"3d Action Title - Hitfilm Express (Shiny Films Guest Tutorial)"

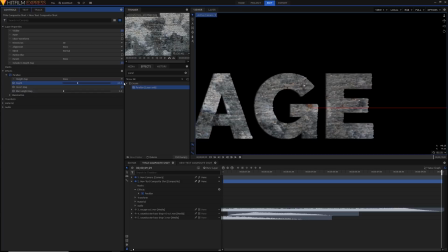(4:08)
To do this, we're going to need a new displacement map for the extrusion. Thankfully, the original text layer will work.
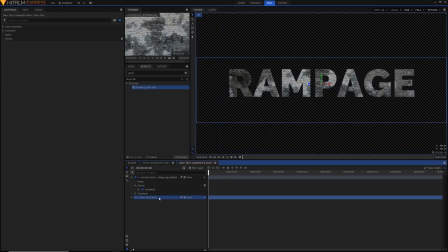(4:15)
Go back into the text comp and copy the text layer, pasting it below the texture text layer in the main comp.
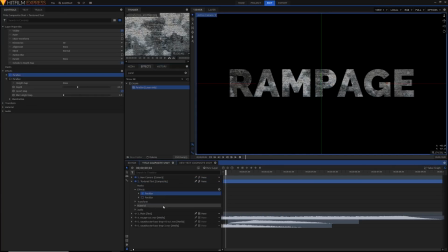(4:22)
Make sure to hide it and rename it. And now apply another parallax effect to the texture text layer. Make sure that this effect is applied above the other parallax effect, and that way it'll have the texturing happening in the right place. Now select the plain text layer in the height map and invert the effect and increase the depth.
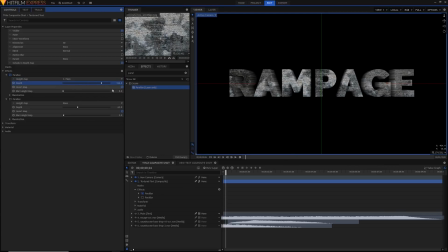(4:42)
As you can see, this extrusion effect is pretty fake. The extruded part of the text has no texture applied to it. Instead, it looks like an ugly smear. When we rotate it on the y-axis as well, you can see it looks 3D, but it clips and fades away at the end of the layer. and that's because it's just a fake 3D effect projected onto a 2D layer,
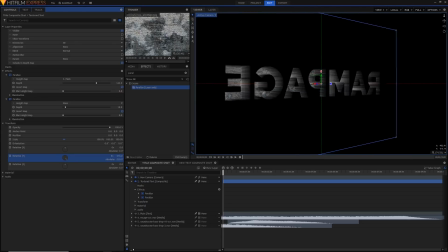(5:02)
which results in some less than realistic rendering. If you look at it from the front though, and don't mess with the movement too much, it should look just fine. Now it's time to add some depth to our scene. Add a new light using the new layer button.
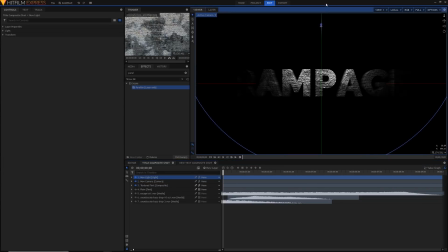(5:17)
By default, it creates a white point light, which is just what we want. As you move it forward in Z space, you'll be able to notice it lighting up the texture.
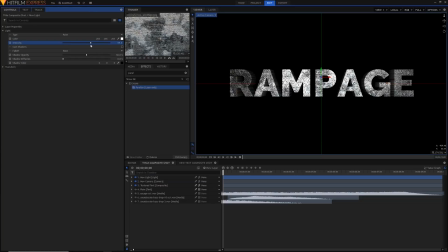(5:25)
Move it forward until it's in a proper key light position, in front of the text. I also warmed up the color of the light just a little bit. I'm also adding these two spotlights on either side. These serve as backlights to light up the extruded part of the text.
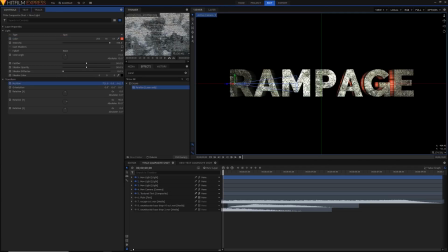(5:40)
I made them a deeper red to add some more color into the shot, and this will match with the Ember assets and flares that we'll add later. Before we add the assets though, I just want to create the animation for the text slamming down as the bass drops.
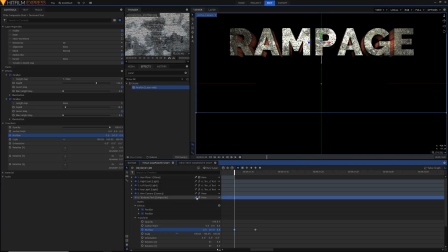(5:53)
So I'll simply keyframe the position value. I also added a black plane layer to turn everything black before the bass drops.
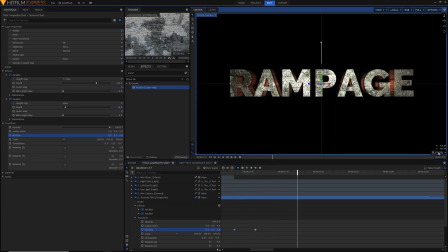(6:01)
You could also just shorten all the layers, but that's just an extra effort. It's now time to add some assets.
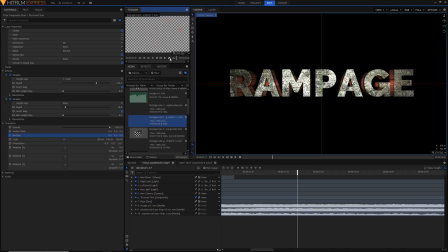(6:07)
The first one we're going to add is the loopable falling embers assets. Since the effect is only 2 seconds long and I need it to last for 10, I'll create a new comp in the media tab that is the same length, resolution, and frame rate as my main comp.
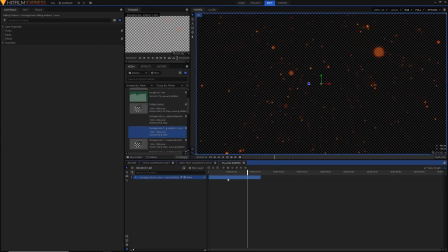(6:21)
I'll drop in my asset and duplicate it with Ctrl D to loop it. Since it's a loopable asset, I won't have to do any blending. I'll just drag this comp into my main comp and I should be good to go.
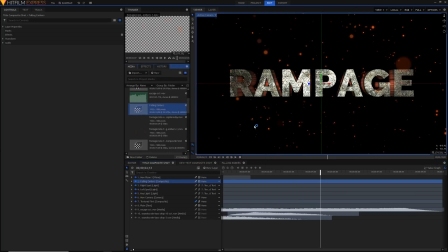(6:34)
Our next asset is a little bit more tricky. I'll create a new comp like before and add the smoky atmosphere effect in.
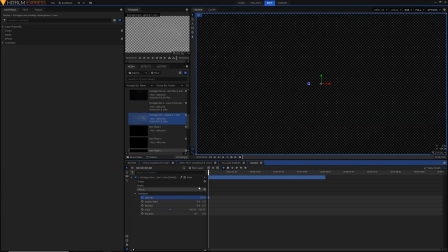(6:42)
I keyframe the layer's opacity to fade in and out with each layer,
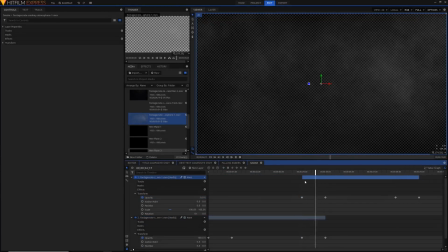(6:46)
and I duplicated and layered them on top of one another so that the opacities faded together.
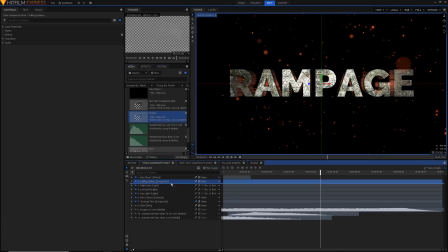(6:51)
I drag this comp into my main comp below the text.
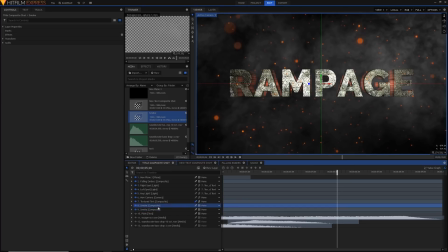(6:55)
Duplicate the layer so that we have another set of smoky atmosphere and drag this above the text layer. This is to sell the illusion that there's smoke in the background behind the text and also in front.
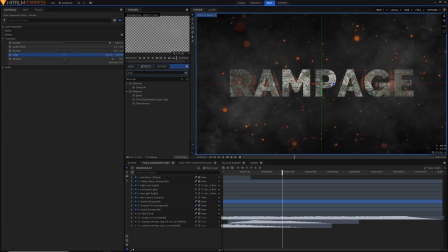(7:07)
I flip the top layer on its X and Y axes and added a time reverse effect to make it look like a completely different smoke asset.
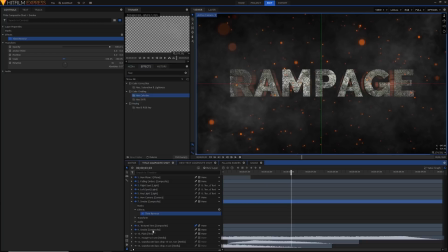(7:15)
I then added hue colorize effects to both layers to make them red-orange.
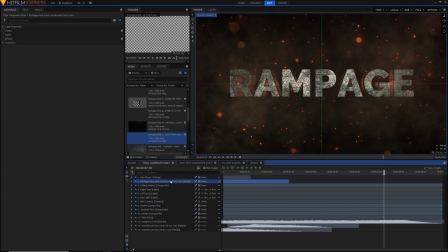(7:20)
Our final asset is the sand shockwave. Drag it in at the correct time and adjust the position and scale.
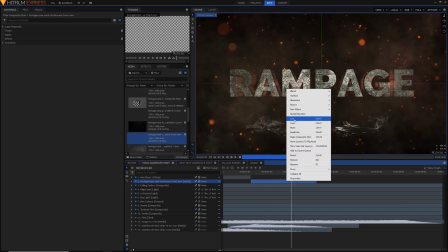(7:27)
Right-click on the layer and increase its speed under speed slash duration.
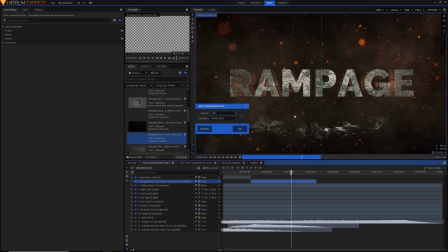(7:31)
I set mine to be a little higher just to make the effect quicker and to have it linger for less. I also changed the blend mode on the layer properties to screen,
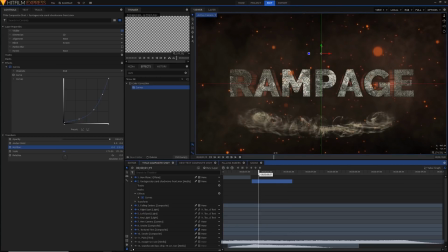(7:40)
and I dragged on a curves effect to darken it and help it blend in better with the smoky orange background. Yes, we're almost done now. It's just time for a couple more compositing tweaks that will really sell this. Add a new grade layer and apply the shake effect.
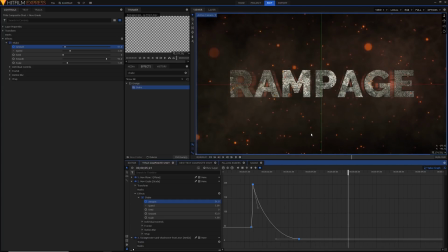(7:56)
Keyframe the effect so that it dramatically increases at the beginning and slowly fades to a smaller shake at the end. Also increase the speed to something above 3 to make it a little bit more intense. Now add a light flares effect.
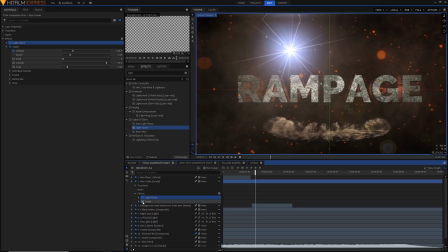(8:11)
I made a 35mm prime light flare in the top right hand corner of the video
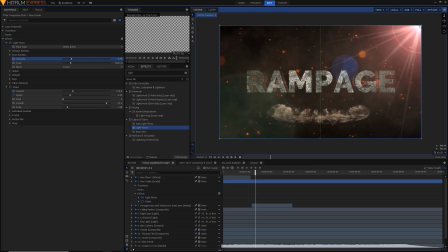(8:16)
to provide an orange light source for all of our effects and also to add some interest. I also added a curves effect for a final grade.
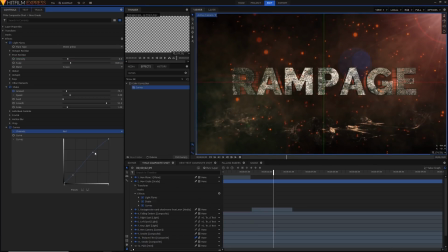(8:25)
I added a tiny little bit of contrast and removed some red from the shadows and added blue to the shadows. This gives a little bit of color contrast to the image and stops it from looking completely orange.
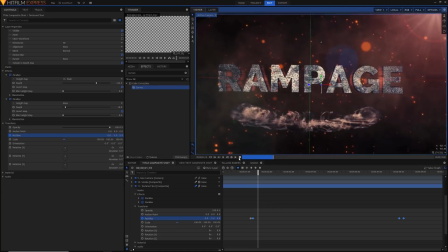(8:35)
And now for the final step. I keyframe the text's Z position to slowly move forward over time. This adds a little bit of interest and makes it less boring, and also matches the movement of the falling embers asset. In the last couple of frames, I made it move all the way until it covered the camera and then cuts to black.
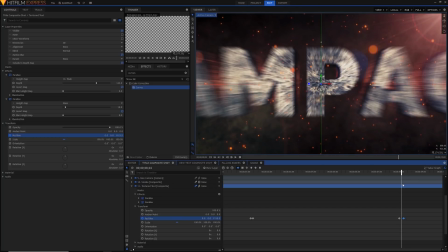(8:55)
Make sure to turn on motion blur in these last couple of frames, as the dodgy 3D text can look pretty pixelated close up if you don't have the motion blur turned on. And that's the effect, or at least the effect that I created. Is there anything that you would have done differently?
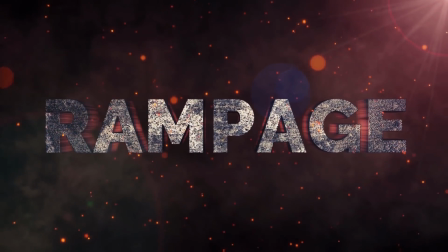(9:10)
Let us know in the comments below. But whatever you do, don't forget to make it awesome.